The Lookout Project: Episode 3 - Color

Welcome to The Luck Up Project. If you are still with me, congratulations, you have reached the third and final act. In this episode, we will be covering the use of color in filmmaking. We see color every day. In filmmaking, color is used to set the tone of the story. It can be used to set the overall feeling of the narrative or show symbolism.
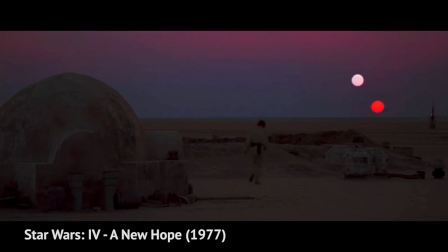In Star Wars, we can see the use of color symbolism throughout the franchise jedi are
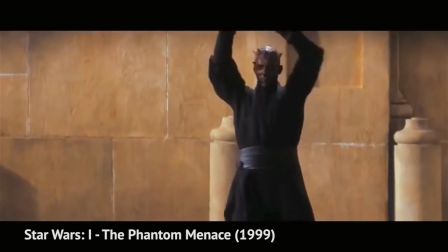perceived as the good guys and the sith are the bad guys to illustrate
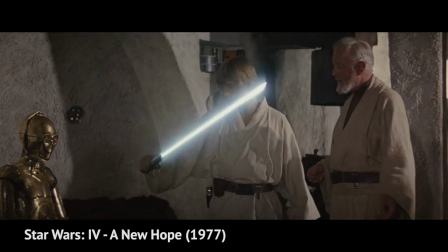this luke skywalker the protagonist wields a blue lightsaber the blue represents
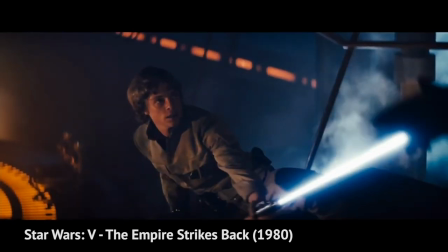the good light side and the color itself portrays calm and peacefulness elegant
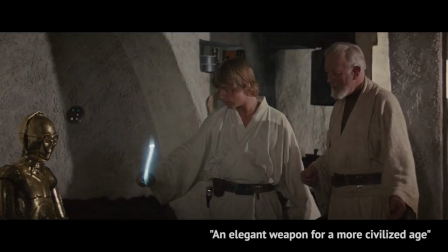weapon
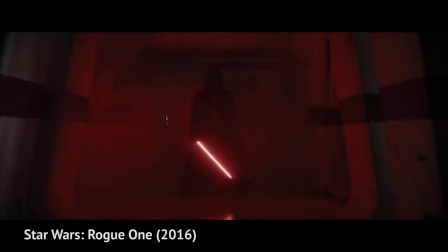Darth Vader, the antagonist, wields a red lightsaber.
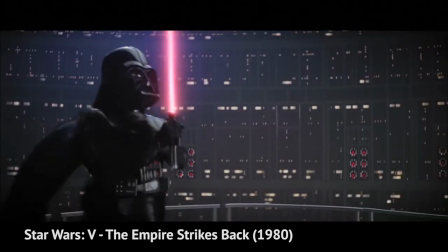Red represents the evil dark side, thus portraying anger and passion. There are no rules when using color in film. Colors are subjective, meaning that they can portray multiple things.
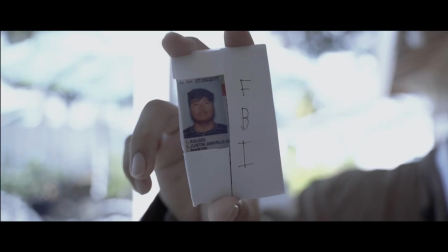However, sticking to a consistent color scheme is important. There are three factors when using color.
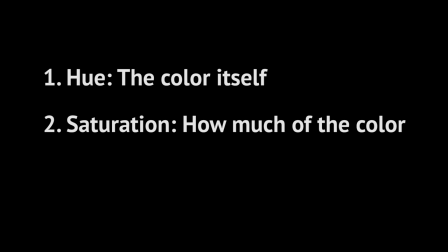Hue is the color itself, saturation is how much of it, and brightness is the exposure of it. There are infinite combinations with these factors to set a mood, and these factors can make up a color scheme.
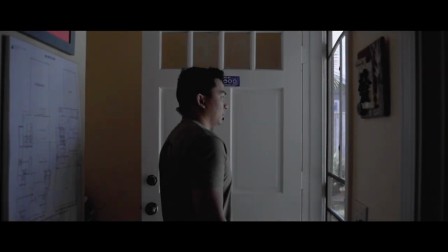Let's use blue as an example. Blue can set a serious tone because of its cooler appearance.
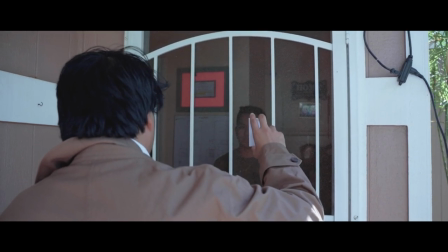Having a low saturation can make a shot look gritty, as opposed to having it vividly.
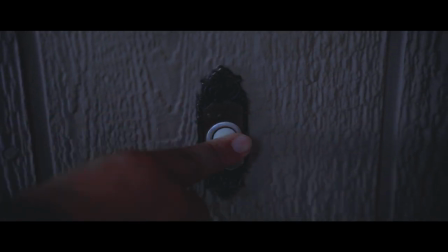With brightness, you can make the shot look dark with a lower exposure, as opposed to more lively with higher exposure.
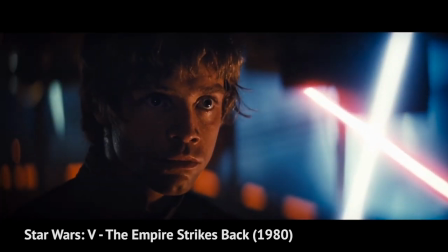Going back to Star Wars, in the battle between Luke and Vader in episode 5, the blue mist behind them sets the fearful tone of the fight.
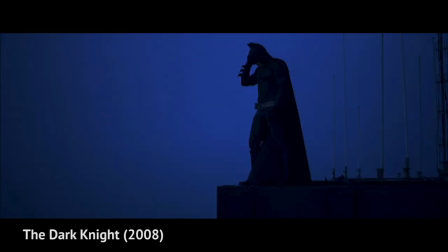Another example of use of blue color grading is the Dark Knight.
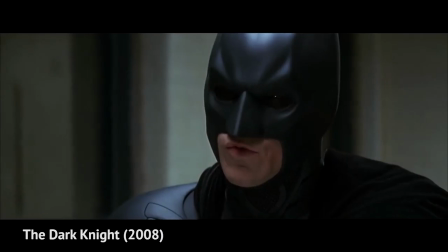Having that low saturation compliments Batman's dramatic pursuit on the Joker.
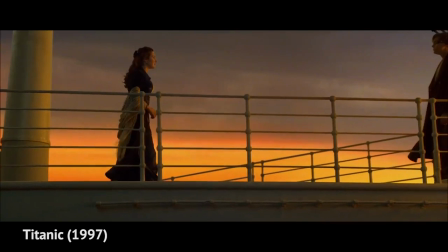In contrast to a cooler color such as blue, warmer colors such as orange or yellow can portray harmony or peace.
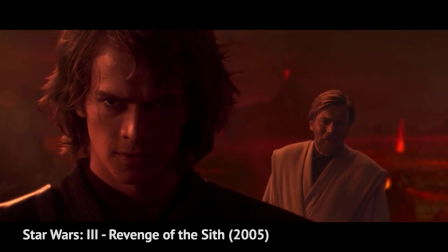While red is used to symbolize anger, it can also portray love or warmth.
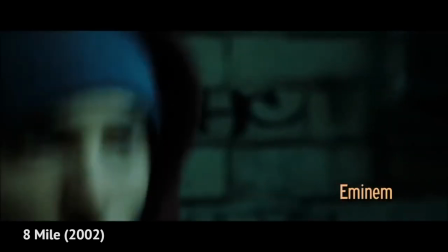Green, another color can set a corruption tone in a film's narrative. An example of this is the beginning scene of 8 Mile.
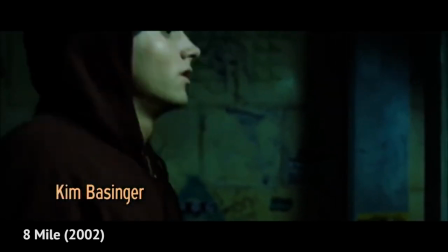We're introduced to the protagonist, Bee Rabbit. it.
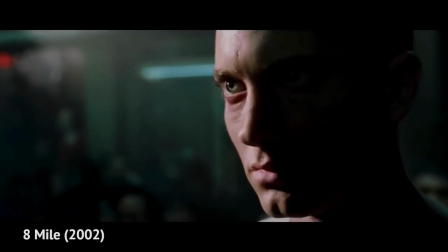Having that color grading foreshadows his journey of finding his self-confidence and his struggles with the harsh environment around him.
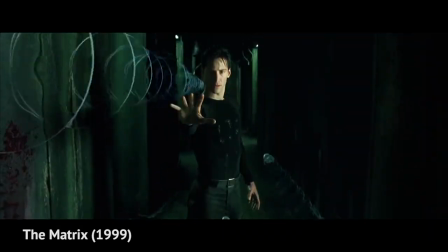Green in The Matrix is used to present a futuristic high-tech dystopian world since it is commonly associated with technology. Color is limitless. Again, there are no rules, no boundaries in how you can portray things in your narrative. All that matters is establishing and showing the feeling of the mood.
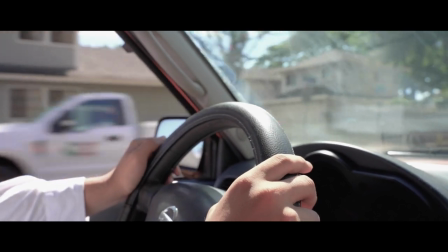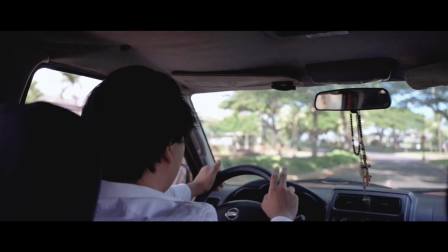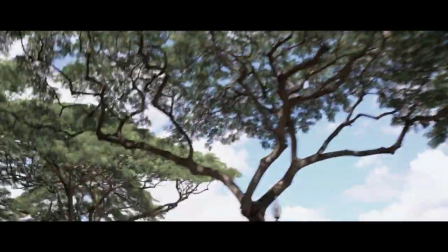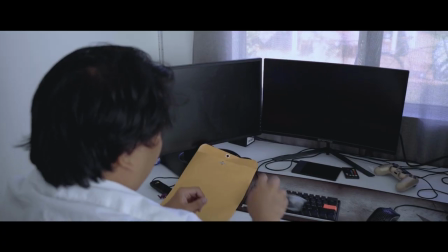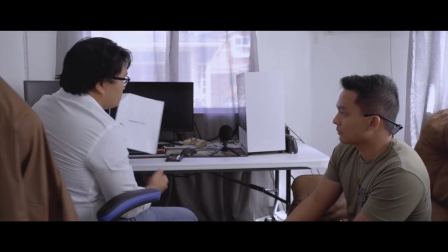Well, I have something that, well, that belongs to you.
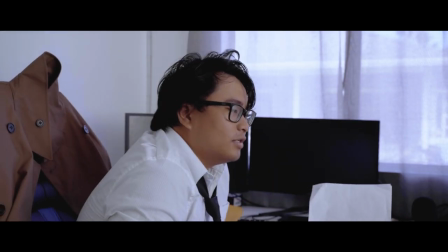How do you have that? Well, my friend of yours, one of ours, gave it to me.
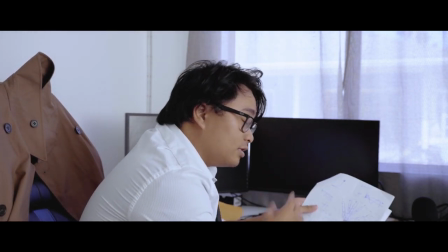And I've been reviewing the schematics of this beautiful, beautiful thing.
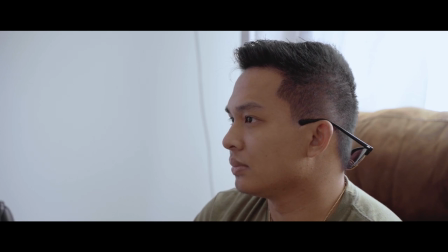I think it's absolutely amazing. it's quite lovely quite amazing
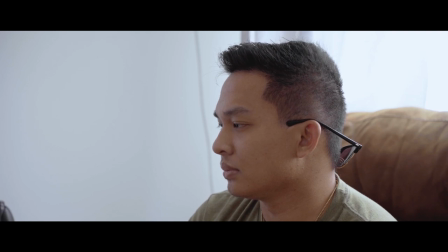and I think uh well could net you nearly millions of
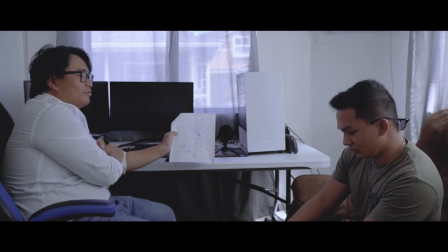dollars and for us well the government we can profit off of your creation for boars
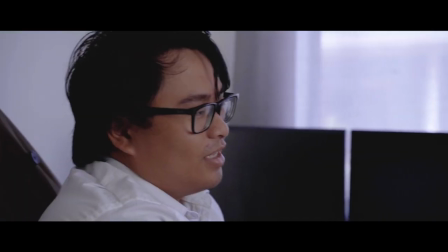protection etc etc and I think you should work for us
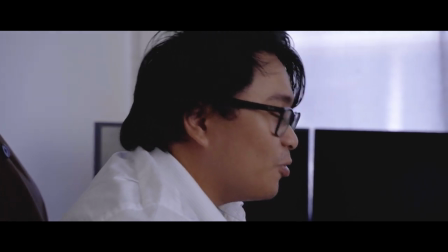so what do you think